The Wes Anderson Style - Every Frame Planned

Wes Anderson is one of the most stylistic directors out there.
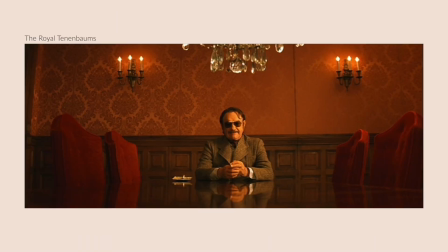0:03 Take a single frame from any one of his films, especially the more recent ones, and you can immediately tell that it's from one of his movies. There's not many directors out there like that. Another one that comes to mind is Tim Burton. Many other directors have very unique directing, cinematography, and writing styles, but a single frame from one of their films won't give away who directed it based on style alone.
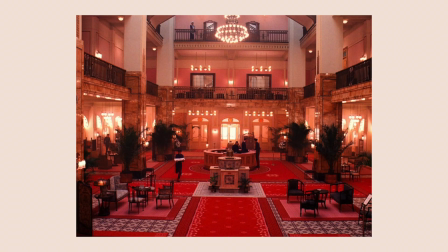0:22 Here, let me show you an example. Take a look at this frame. It's immediately obvious that it came from a Wes Anderson film.
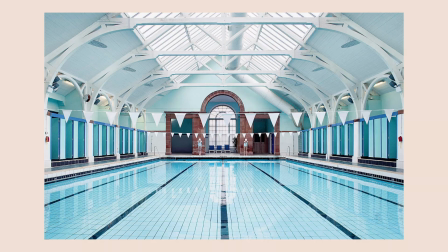0:28 Or take a look at this picture. Same thing, right? Well, you'd be wrong, because this picture is actually from the book called Accidentally Wes Anderson.
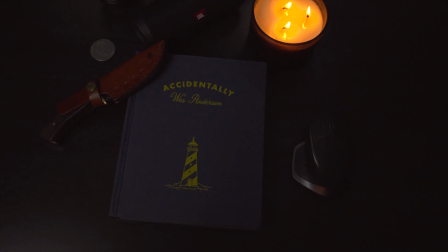0:36 My brother bought me this book for my birthday, and it really inspired me and caused me to go down a rabbit hole.
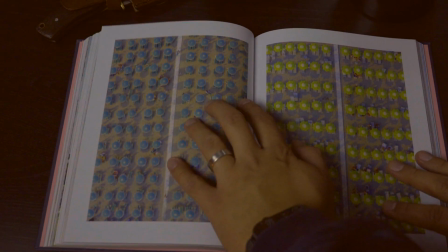0:41 It's a book filled with photos from all around the world that just scream the Wes Anderson style.
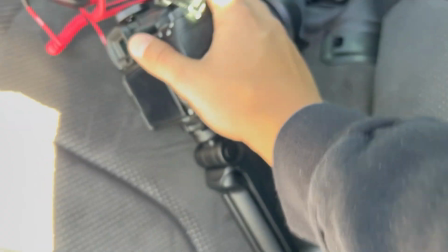0:46 This book is what inspired me to make this video.
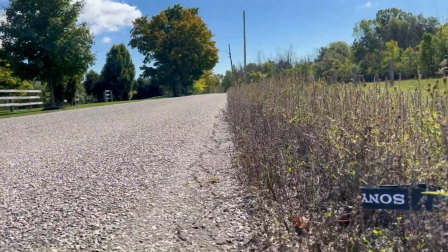0:48 I wanted to break down what makes a single frame or photo look like it came out of a Wes Anderson movie, and then go out into the world and try to capture a photo myself.
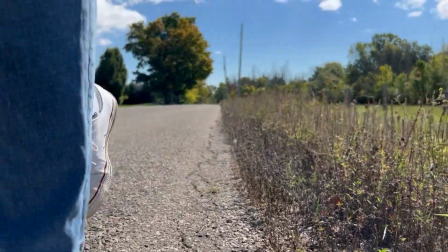0:57 And spoiler alert, it was a lot more difficult than I thought it would be. So without further ado, let's jump into it.
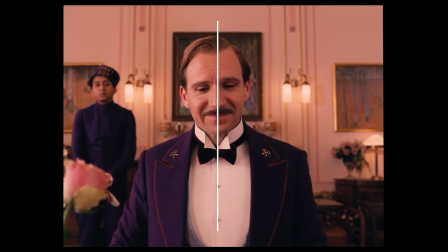1:03 Symmetry. Wes Anderson regularly uses symmetry to frame his scenes.
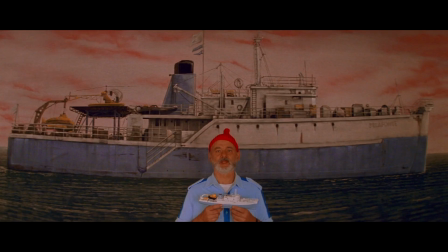1:08 This symmetry is one of the most iconic parts of his style. The way the sets are designed and the characters are positioned is almost always very symmetrical.
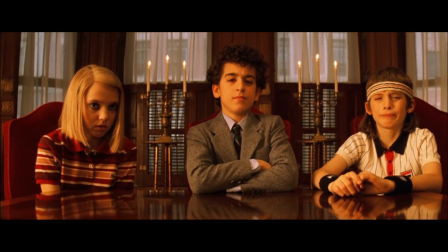1:15 Not to the point of it becoming overly annoying though. It is very common for his characters to be positioned closely together in the center of the frame, looking directly at the camera.
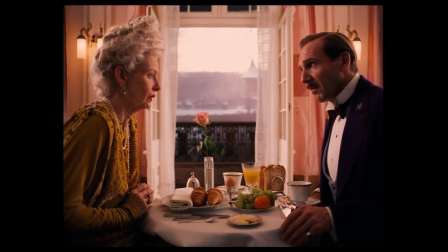1:24 And when they aren't looking directly at the camera, they are often faced sideways, looking directly at each other to again provide a sense of symmetry.
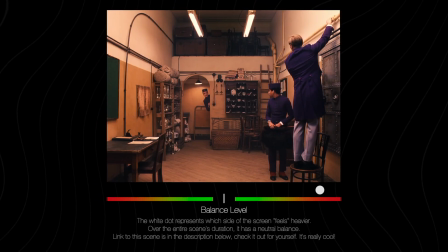1:31 On top of how he positions his characters, the way he films his scenes also lend themselves to being symmetrical.
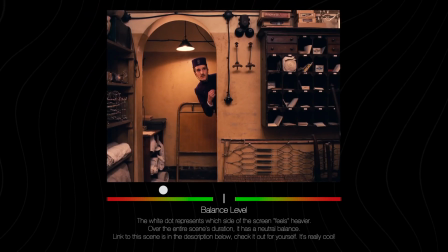1:36 If in one shot someone enters from the left, the next shot will have someone entering from the right or positioned on the right.
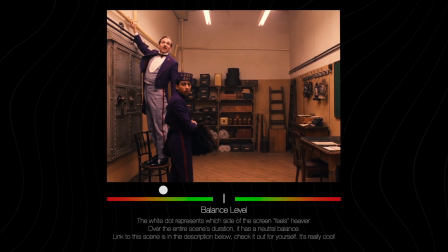1:42 Over an entire scene, no side of the screen feels heavier than the other. In other words, there is balance.
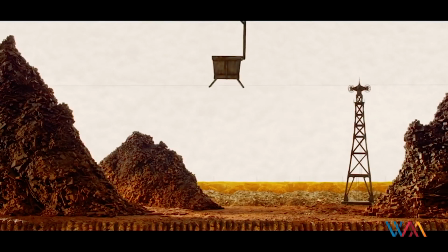1:48 The way Wes Anderson positions his characters and films his scenes is very symmetrical, which results in symmetry being one of the main ways a photo can be accidentally Wes Anderson.
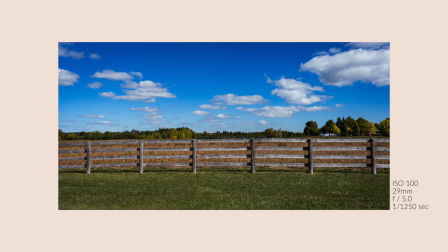1:57 But there is so much more to it than just that. Take a look at this photo I took. It is almost 100% symmetrical, but it doesn't look anything like a frame from a Wes Anderson film.
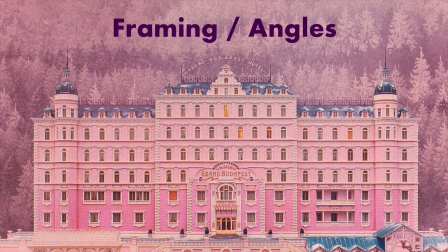2:05 So what else do we need? Framing/angles.
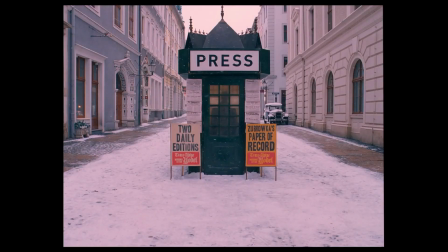2:09 We already talked about this a bit in the symmetry section, but Wes Anderson has a certain way of framing his shots that give them that distinct style as well.
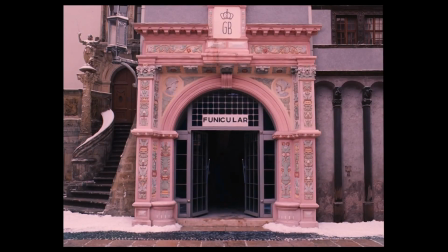2:16 A lot of his shots look like they are taken straight out of some diorama.
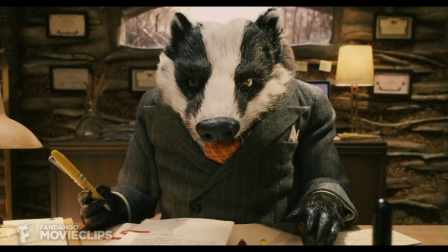2:19 This is probably why it's a no-brainer for him to also make stop-motion movies, because those movies are basically one big moving diorama.
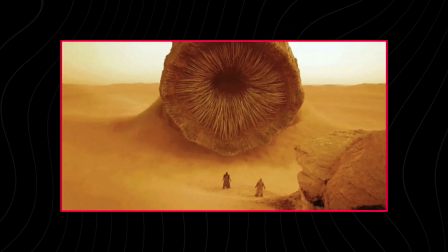2:26 There are directors out there that are praised for the sense of scale they portray on the big screen. Wes Anderson is basically on the complete opposite end of the spectrum in this regard.
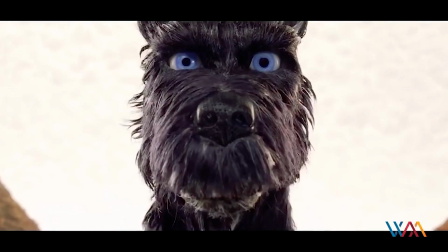2:35 The way he frames his shots makes everything in them look small. And this isn't by accident either.
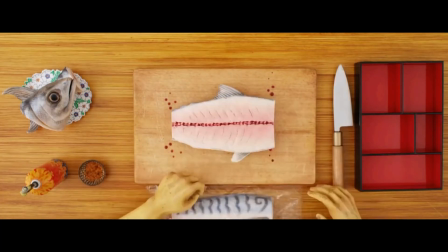2:40 A lot of the B-roll and transition shots in his movies are made to look like they are from a diorama.
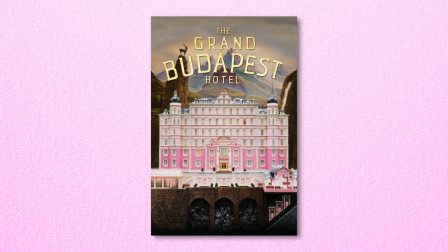2:45 A perfect example of this is from the Grand Budapest Hotel, which I actually think is his most stylistic and Wes Anderson-esque film.
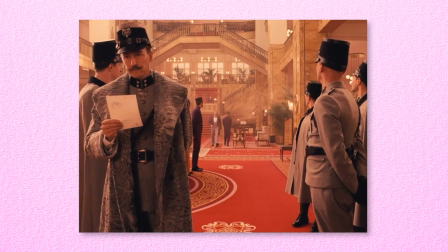2:51 These transition shots combined with how his scenes are framed make his movies feel like they are taking place in a dollhouse.
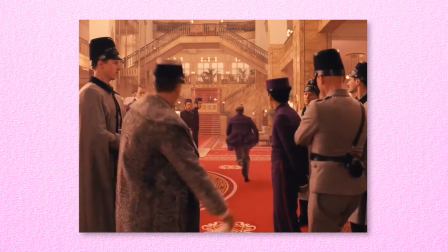2:58 The symmetry and color, which we'll talk about in a sec, help sell this effect as well.
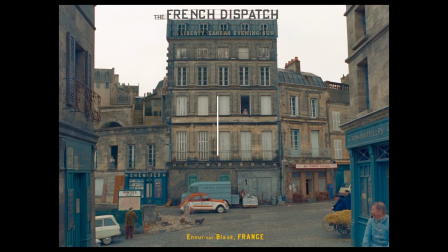3:02 In the previous section of this video, we talked about how Wes Anderson uses a lot of symmetry in his films and how his shots are balanced throughout the scenes.
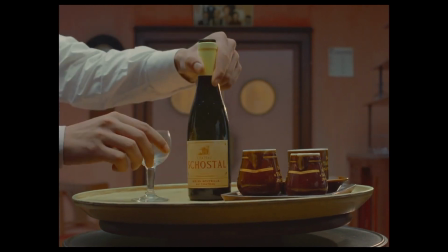3:10 And one of the things that Wes Anderson does very well is put the focus of each scene in the center of the screen.
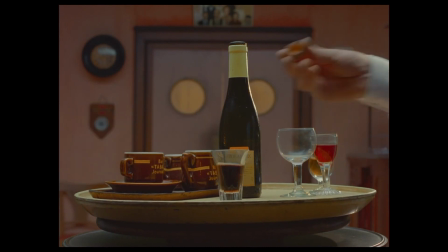3:15 This isn't so much about symmetry, but about how he frames his shots and designs his sets.
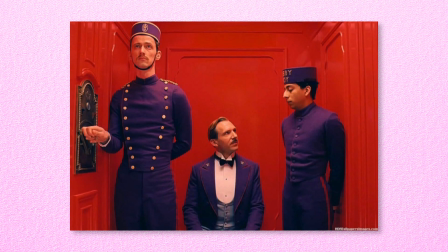3:19 Just take a look at these frames.
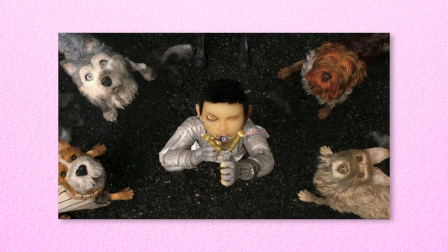3:21 This takes a lot of planning and attention to detail to execute correctly, but when done properly, it enhances the viewing experience of the film.
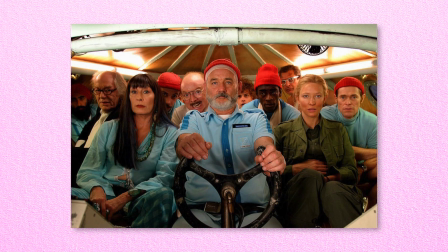3:28 When watching a movie, the viewer's vision shouldn't have to hop around from one side of the screen to the other.
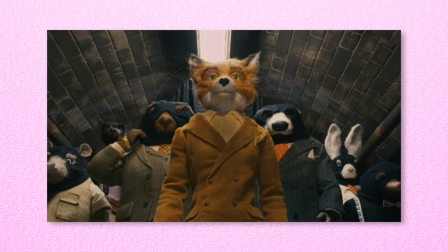3:33 The editing and scene progression should guide the viewer to the part of the screen where they should be looking. An amazing example of this is from the movie Mad Max Fury Road.
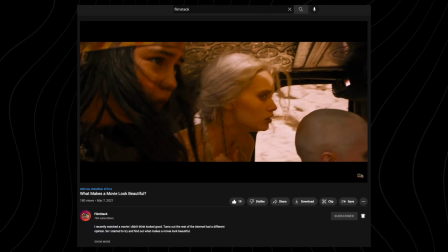3:41 We talk more about this in our video about what makes a movie look beautiful. Check it out if you haven't seen it already.
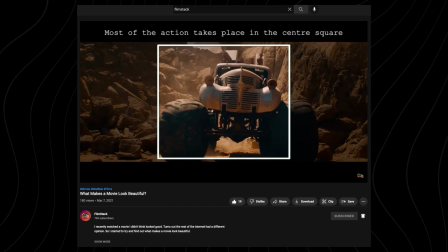3:46 Wes Anderson does the same thing, but instead of having the action and movement of the characters direct your vision to where the next scene's focal point will be,
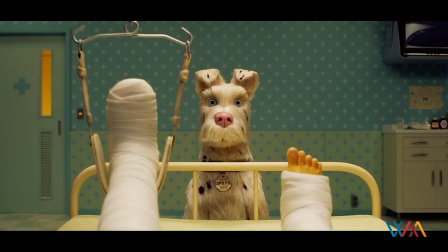3:53 he instead designs his shots where it feels like your eyes naturally gravitate towards the center of the screen.
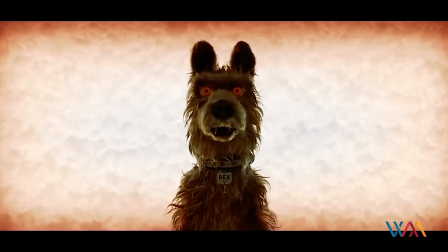3:58 It makes watching his films easy to follow along with. Okay, so let's add the things I just mentioned to the photos I'm trying to capture.